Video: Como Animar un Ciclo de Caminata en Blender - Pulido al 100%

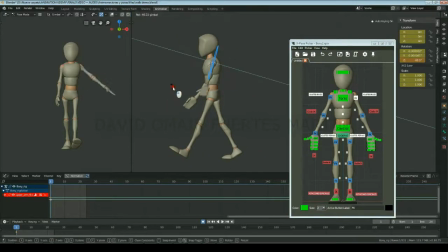Ahora, rotaremos el otro brazo hacia atrás. le daremos una ligera flexión, dejaremos un espacio vacío entre el brazo y el cuerpo en la vista lateral, rotaremos el hombro acordemente, rotaremos el brazo hacia afuera ligeramente en el eje Y
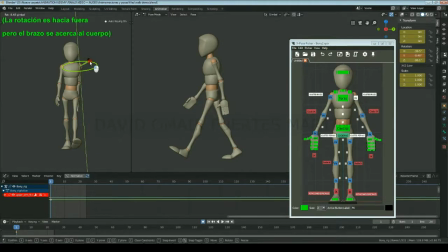y con el eje Z lo ocultaremos ligeramente detrás del cuerpo.
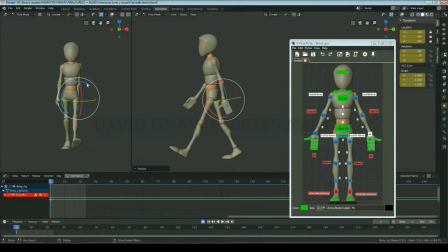Posaremos la mano rotándola hacia detrás en el eje X, un poco hacia adentro en el eje Z y un poco hacia adentro en el eje Y. Y finalmente posaremos los dedos para que estén relajados.
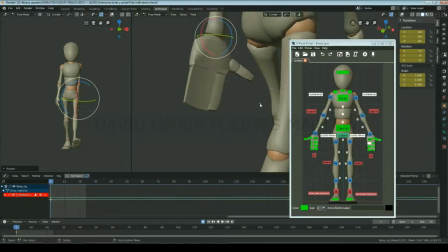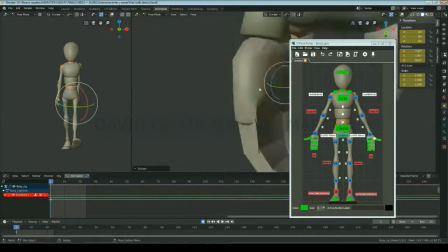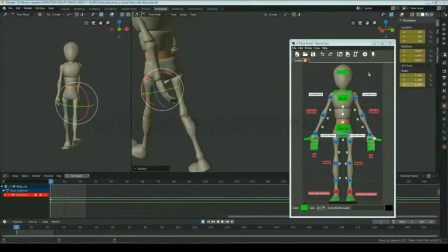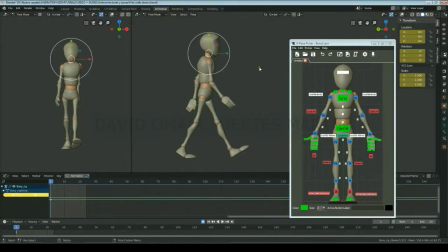Ahora solo nos queda posar la cabeza. Como en esta pose el cuerpo está moviéndose hacia abajo, la rotaremos muy ligeramente hacia arriba. Para este ciclo de caminar, como la cabeza se mueve muy muy levemente y tenemos configurada la cabeza y el cuello para que se mantengan estables,
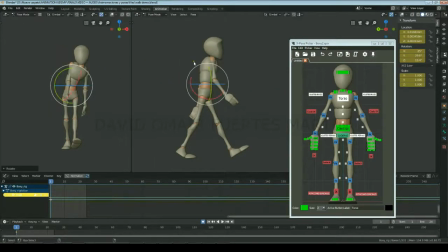es decir que compensarán automáticamente las rotaciones del torso, no necesitaremos animar el cuello, pero que conste que es una excepción. Ahora iremos 12 fotogramas hacia delante, es decir al fotograma 13, y crearemos la pose de contacto del pío opuesto.
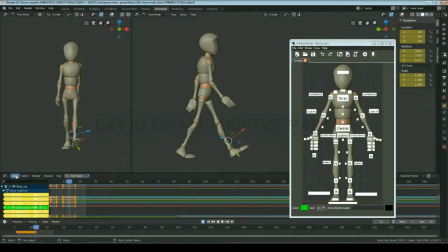Para hacer esta pose podrías copiar y pegar los valores de la primera deseleccionando estas dos opciones del Graph Editor, seleccionando los controles que quieras copiar, seleccionando todas sus curvas en el Graph Editor y
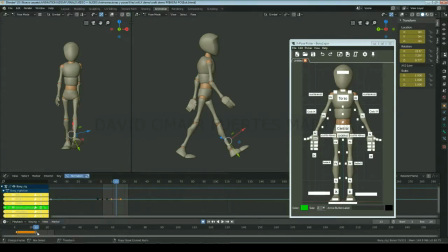pegando los valores en el fotograma correspondiente mediante Paste Flipped. Pero es mejor que crees las poses manualmente, puesto que un mínimo de variación le dará más naturalidad a tu animación.
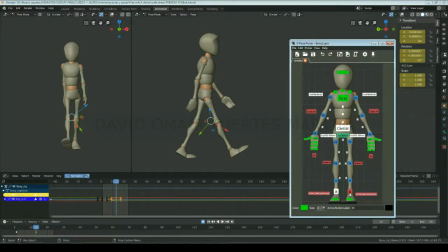Ahora solo nos quedaría reposicionar al personaje para que se mueva hacia adelante, así que volveremos a activar las casillas y con los pies y el control central seleccionados, iremos al Graph Editor y seleccionaremos las curvas de Location Y de los tres, puesto que estas son las que representan el movimiento hacia adelante.
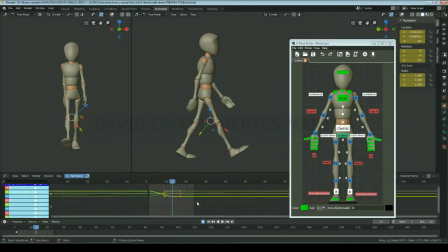Y las ajustaré para que el pie apoyado se mantenga fijo, es decir, que mientras esté apoyado, su línea sea completamente plana. Eso sí, asegúrate que cuando muevas las curvas tengas deseleccionada la opción de Normalize, puesto que si no, los diferentes controles no se moverán proporcionalmente.
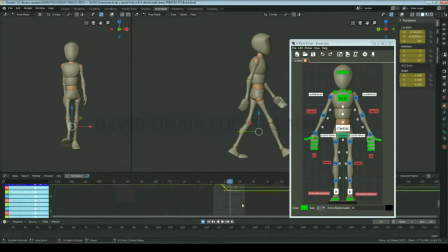Y amplía bastante para asegurarte que la línea del pie apoyado está completamente, completamente plana.
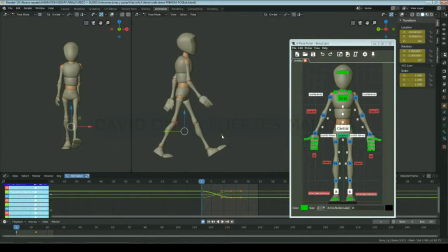Como ves, el pie delantero mantendrá su posición, pero pasará de ser el delantero al trasero
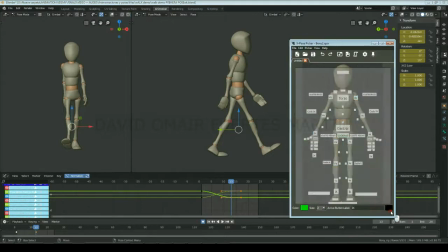Y finalmente crearemos la pose de contacto igual que la primera en el fotograma 25